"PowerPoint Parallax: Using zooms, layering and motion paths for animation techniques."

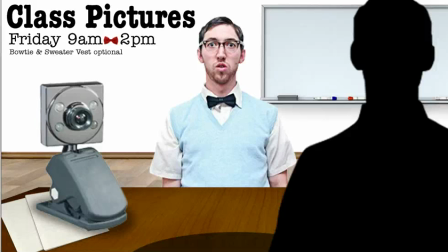[0:00]
All right, so I wanted to continue on the previous lesson where we looked at using the grow and shrink along with motion paths to create these animated zoom in effects.
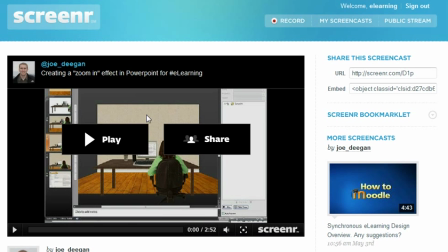[0:12]
Now, in Joe's original tutorial, we were looking at just zooming in on a specific object,
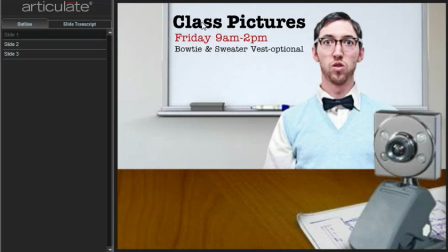[0:17]
and I played with that a little bit and then kind of wanted to play with the parallax effect where we could actually move some other objects around.
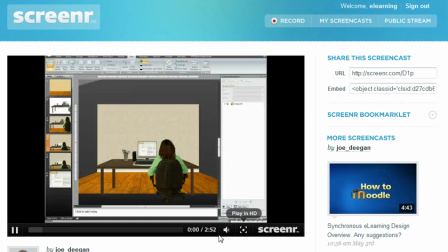[0:25]
So in Joe's example, we wanted to zoom in on a specific object, right? So getting closer, figure out how to zoom in, say, to reveal a computer screen. And let's say that screen, though, was hidden behind the woman, right? So maybe it wasn't even revealed.
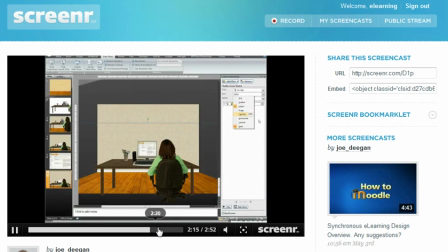[0:39]
And as we get up and close to the object, that's when we discover, the computer, that's what she's looking at.
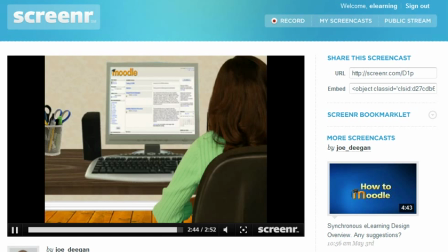[0:46]
Maybe she's looking at something on the screen that she shouldn't be. So anyway, here's kind of what I was playing with.
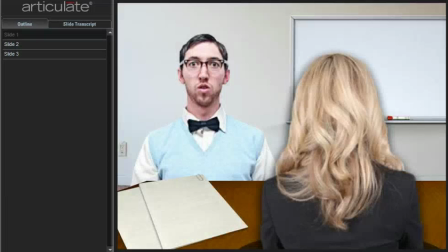[0:53]
So it's playing off the zoom effect. Let me just click play.
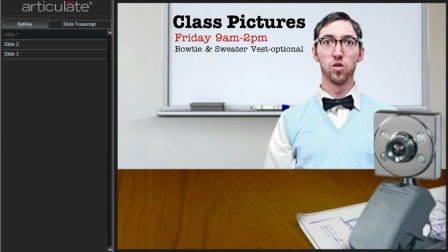[0:59]
But now we're zooming in and we're revealing objects that really weren't available or visible in the opening scene or at the beginning of the slide, right?
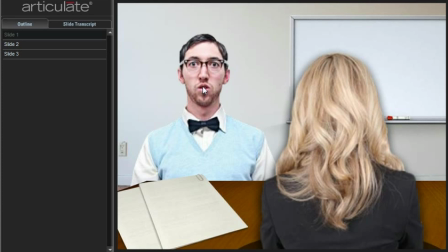[1:07]
So we have a focus on the fly catching boy right here, and then the back of this gal's head.
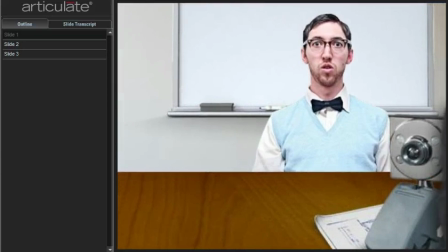[1:14]
Click play or however we want to initiate this, and now we're able to set up another scene.
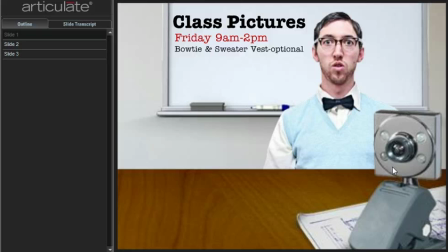[1:19]
So it's a nice way to use the element of surprise right before you transition to another chapter or another slide.
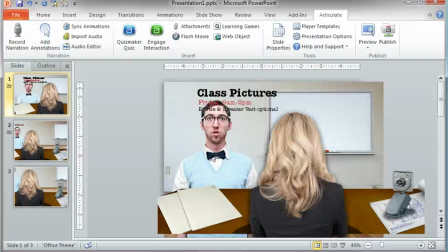[1:25]
So let's go ahead and just open up PowerPoint, kind of look at what we did, and then maybe see some other ways to modify it.
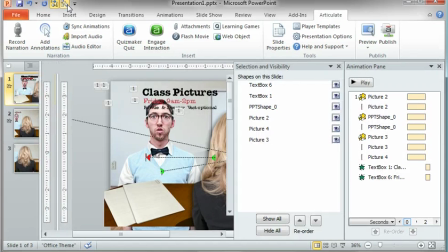[1:32]
But essentially, what we have here, and I am working in 2010 again, but the effects will all carry over.
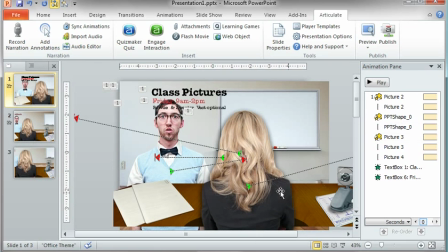[1:40]
So selection visibility, I can turn that off. And what I really have is just a layered file here. So looks like there's a lot of motion paths. Looks like there's a lot of stuff going on, but there really isn't much.
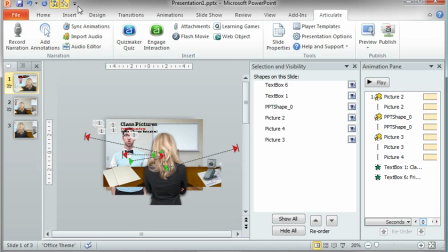[1:52]
So if I come over here, and let me minimize the top of that.
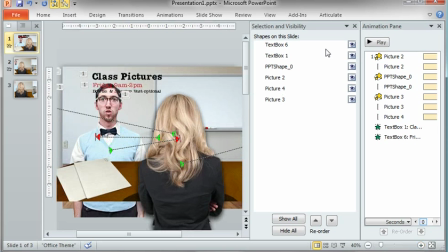[1:58]
And we look at just what's going on. So if I take the text titles off, so she can stay, there's the desk, and then there's the guy right there in the background.
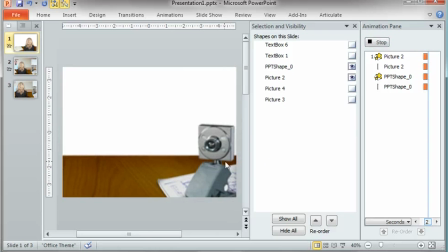[2:09]
So initially, we just have her moving off to the side, and this is all one image, right?
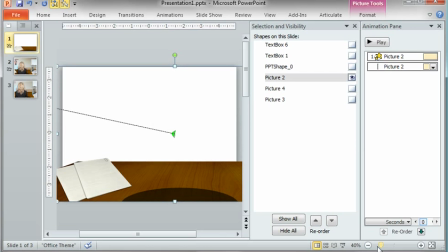[2:14]
So even if I turn her off, this is just a desk that's been stretched out beyond the canvas.
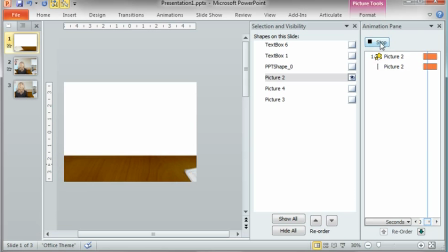[2:21]
And if I click play, it just moves over.
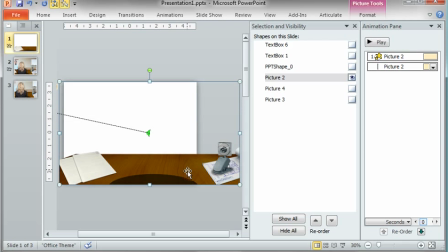[2:24]
So it's another way to use elements that are off the slide area and then bring them on at either at the end of an animation or at the end of a another object transitioning that was stacked above them.
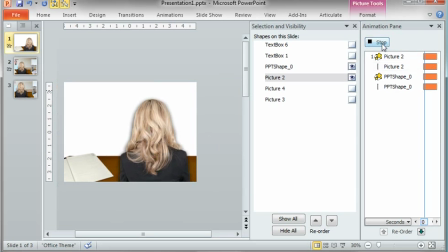[2:35]
So we combine that with this gal right here whose back is to us. So she's moving off the stage, off the slide area, and then this is coming around.
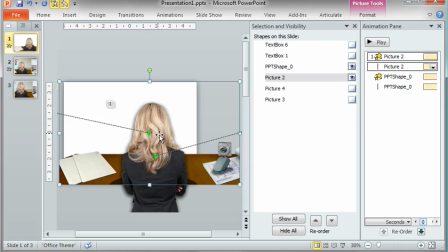[2:43]
So it even gives even more of that reveal effect because we start to focus on her as well while she's moving off,
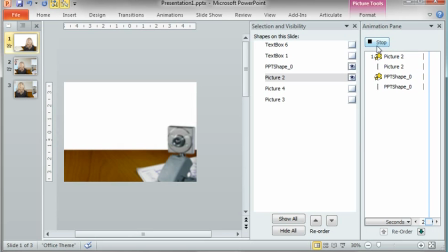[2:50]
and then right there comes the object. So what is that? And then we threw in the background, and I don't know if the background actually gets big.
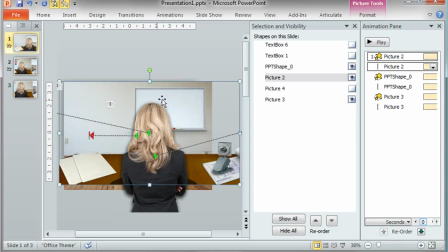[2:58]
Yeah, the background moves over a little bit, but we're not moving it as far, right? Because it's farther in the distance. We don't need it to move exactly. You can see the motion path for the wall is much shorter than it is for the desk. And then we just brought in a few more elements. So just another idea, or just kind of playing around with some other objects and just using layering in PowerPoint
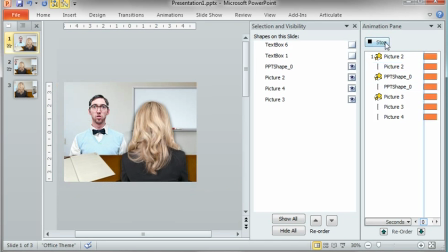[3:17]
and the motion path effect to create even a more dynamic or rich transition scene.
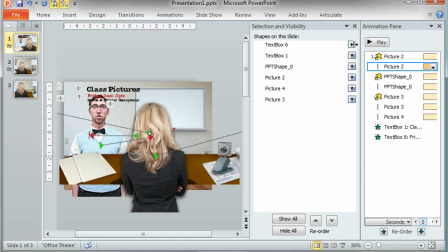[3:23]
And I just add the text at the very end as another way to kind of set up the final slide. So, hope you enjoy it.
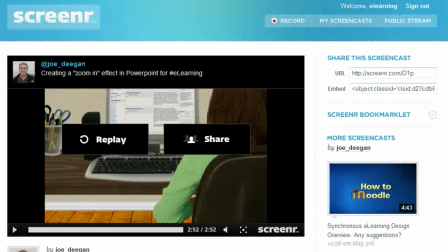[3:29]
And really, thanks to Joe Deegan for really creating some inspiring tutorials today.